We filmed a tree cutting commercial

This is insane. This is absolutely insane. I want you guys to take a look at this. Holy moly. In this video, I'm going to show you how I shoot a commercial video with a tree cutting company. Yes, this is the all outdoors. I'm going to tell you how I set up my ISO, my aperture, my shutter speed. I'm going to tell you the tricks and tips of what I get as far as to get the most detailed shots when it comes down to the BTS.
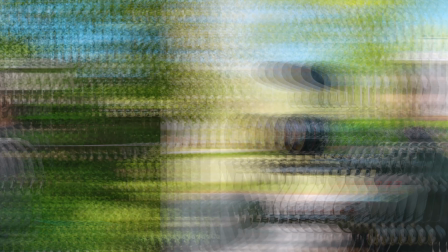And I'm also going to show you some behind the scenes when it comes down to the different angles that I use so stay tuned and make sure you check this video out in its entirety and also I'll show you the finished product when it's all said and done check it out
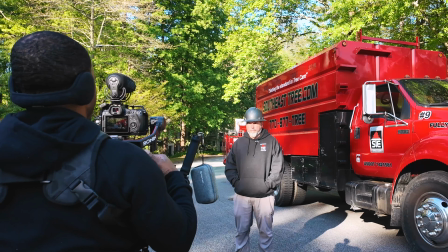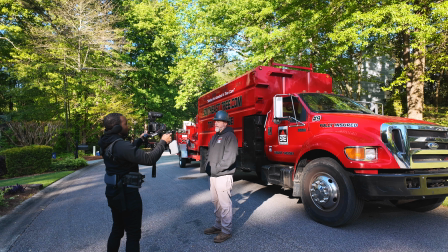hey good morning this is Chris I'm with Southeast tree I'm GM for the company we have great insurance tell
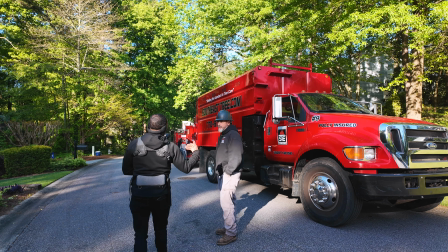you what
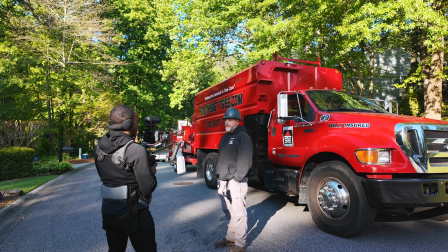you tell you but again I can cut it don't worry about it if you mess up Trust me,
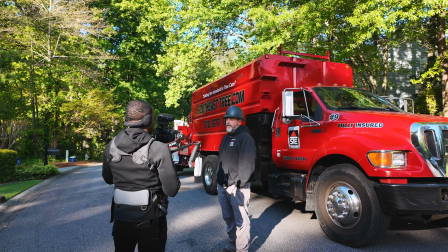I can get it out of here. Okay. So just keep rolling? Yeah, just keep rolling. Okay. All right.
Good morning, this is Chris from Southeast Tree.
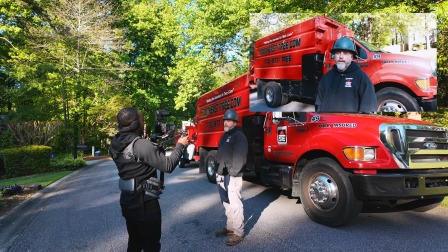I'm the GM for the company. Today, we'll be taking out a large dead poplar down in a gully.
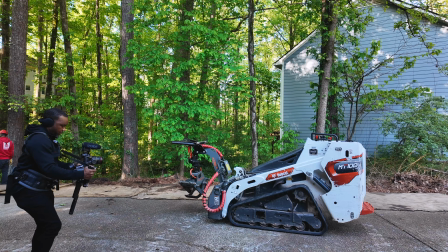This is quite a dangerous tree.
I cut it, I cut it. Okay. All right. Now what I want to do is get some shots of the equipment because when he was talking during the introduction, he was talking about the equipment. I just want to make sure I get everything as far as the equipment.
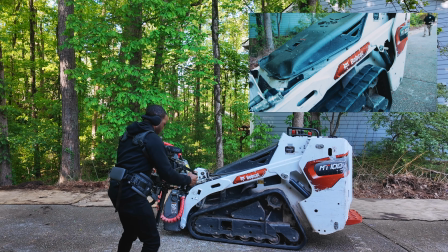I'm showing the sign, which is the logo of Bobcat, which is known in this industry.
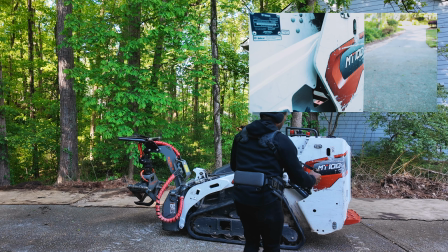The type of Bobcat it is, it's going to be an MT-100.
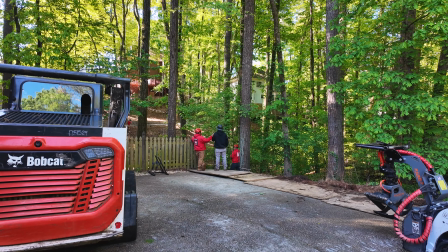I'm going to get the hydraulics. Now I'm going to leave this running so I can get in. some shots I'm actually just keeping my
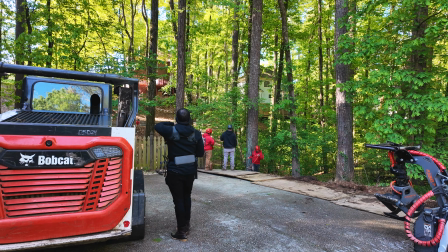distance being that this is a pretty dangerous spot
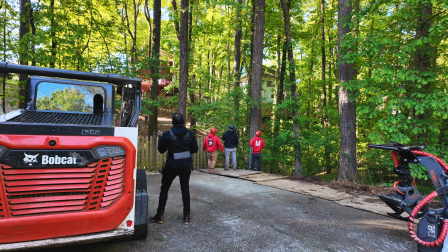but again I have my 20 foot 105 standing
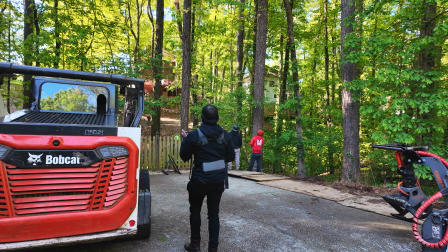back a little bit because that thing is going to sling that's a big tree and there we
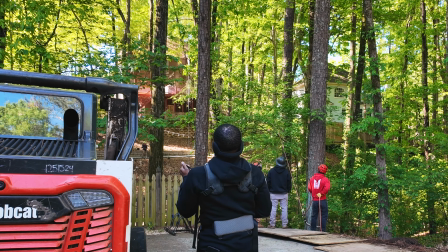go nice
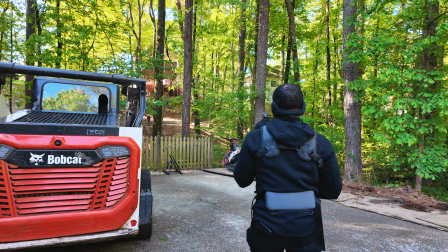now I'm going to get him as he is pulling this tree out there we go showing that he's pulling out
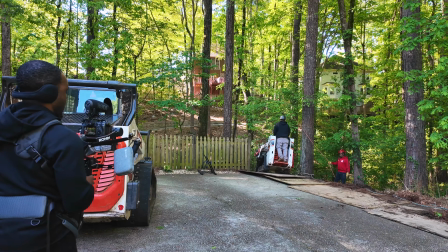this entire tree. Alright, this is going to be a perfect shot of him getting this.
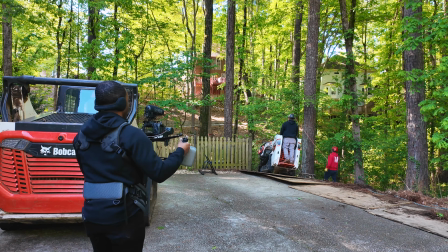So what I'm going to do with this shot, I'm actually going to wrap around again my C.
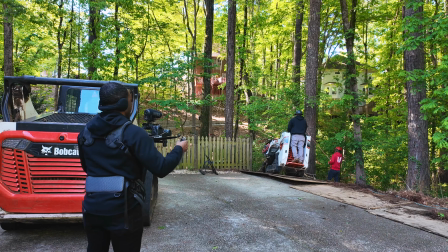So you can see the progress as he's pulling this out.
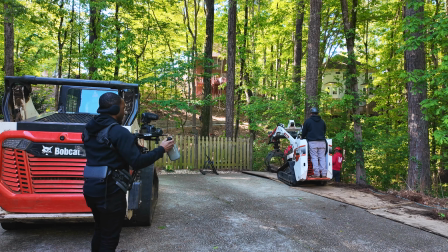So again, my movement is more in a C circle, C formation.
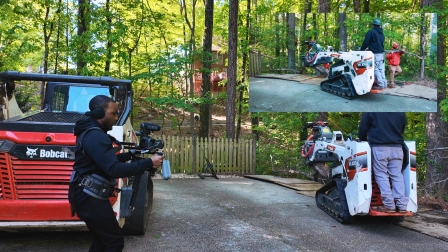Or U formation. And there we go.
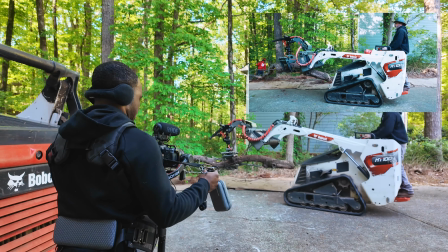Man, that's a perfect, perfect pull right there. We go ahead and situate it this way, and let you guys see what's going on here.
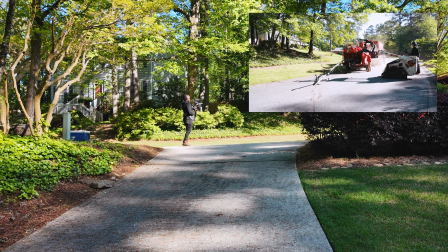Yeah, that's cool. I like that. Shot taken.